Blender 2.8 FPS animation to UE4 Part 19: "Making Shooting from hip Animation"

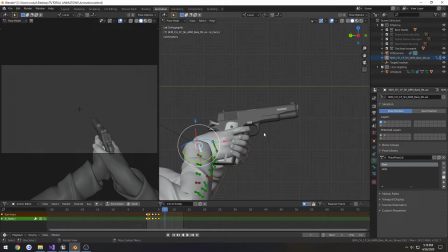I'm 7 I'm simply going to rotate the wrist forward a bit so on the y-axis and apply location rotation that's a slide slams home
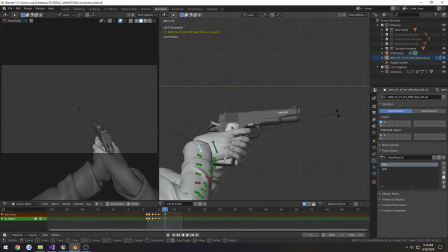it's going to give us that initial little push to make it feel like the pistol actually has some weight to it I
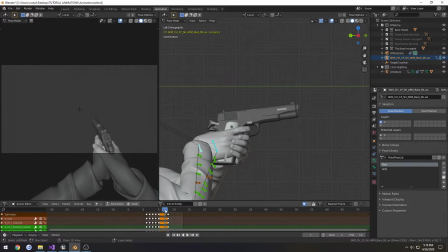copy this frame put it at seven move these over one and
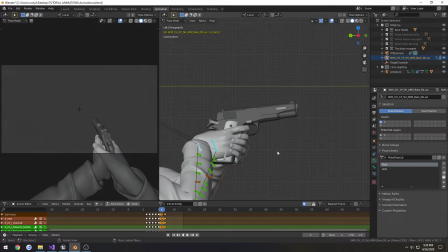slowly move this back. So it keeps the flow.
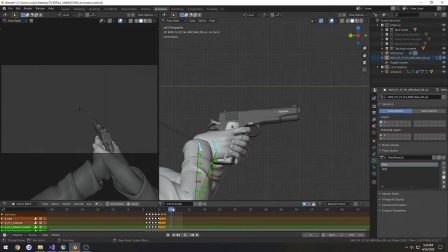And on frame 10, I'm going to slowly start rotating down for just a touch.
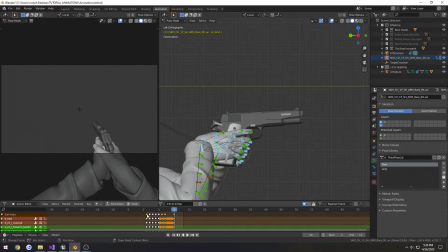Then I'm going to copy the first frame and paste it at 13.
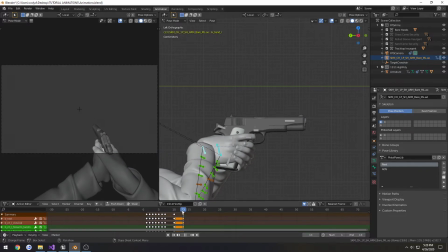I kind of like that. We're not going to really have any sort of go into any much more detail. I would like have this so after the shots over and we come back to our pose right here have the front drop just a little
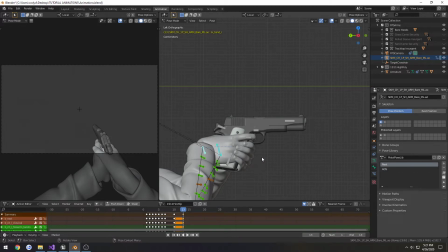bit and then come back up so it kind of gives it a little bit more of a weighty feel but it's not too big of a deal so we have our our hip pose let's go to object mode we're going to export this make sure the armature selected go
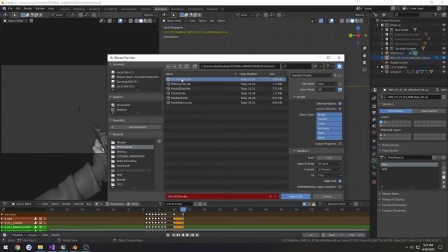to our character folder this one this is ads fire this one's fire hip make sure everything's set good to go and export
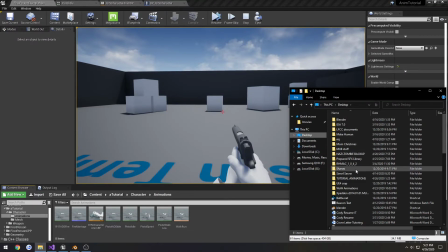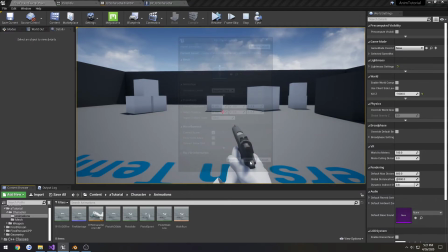drag this in select skeleton what
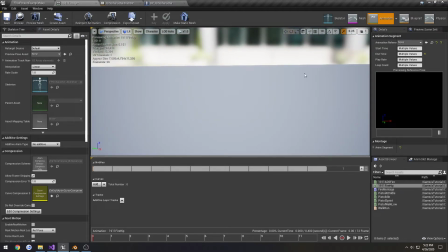in the world is it
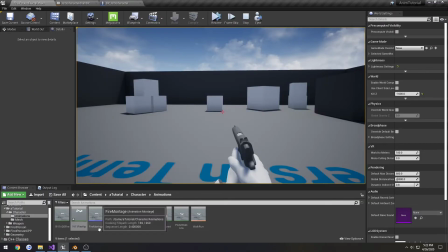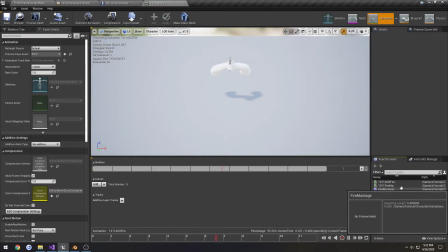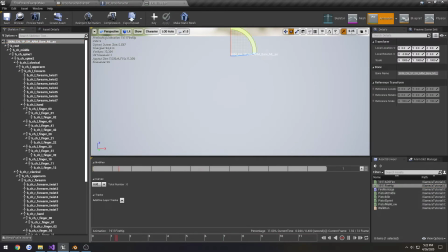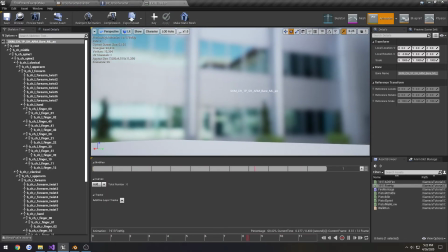What in the world is the scale at a thousand,
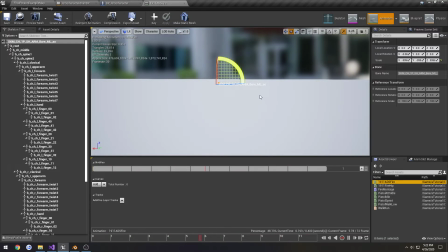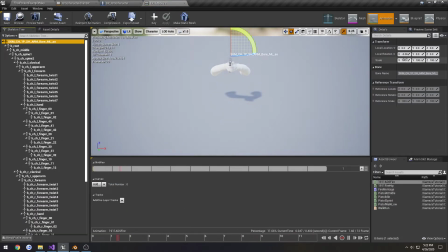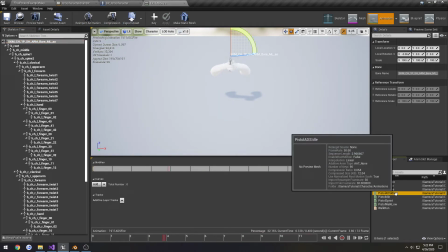scales at a hundred, what in the world?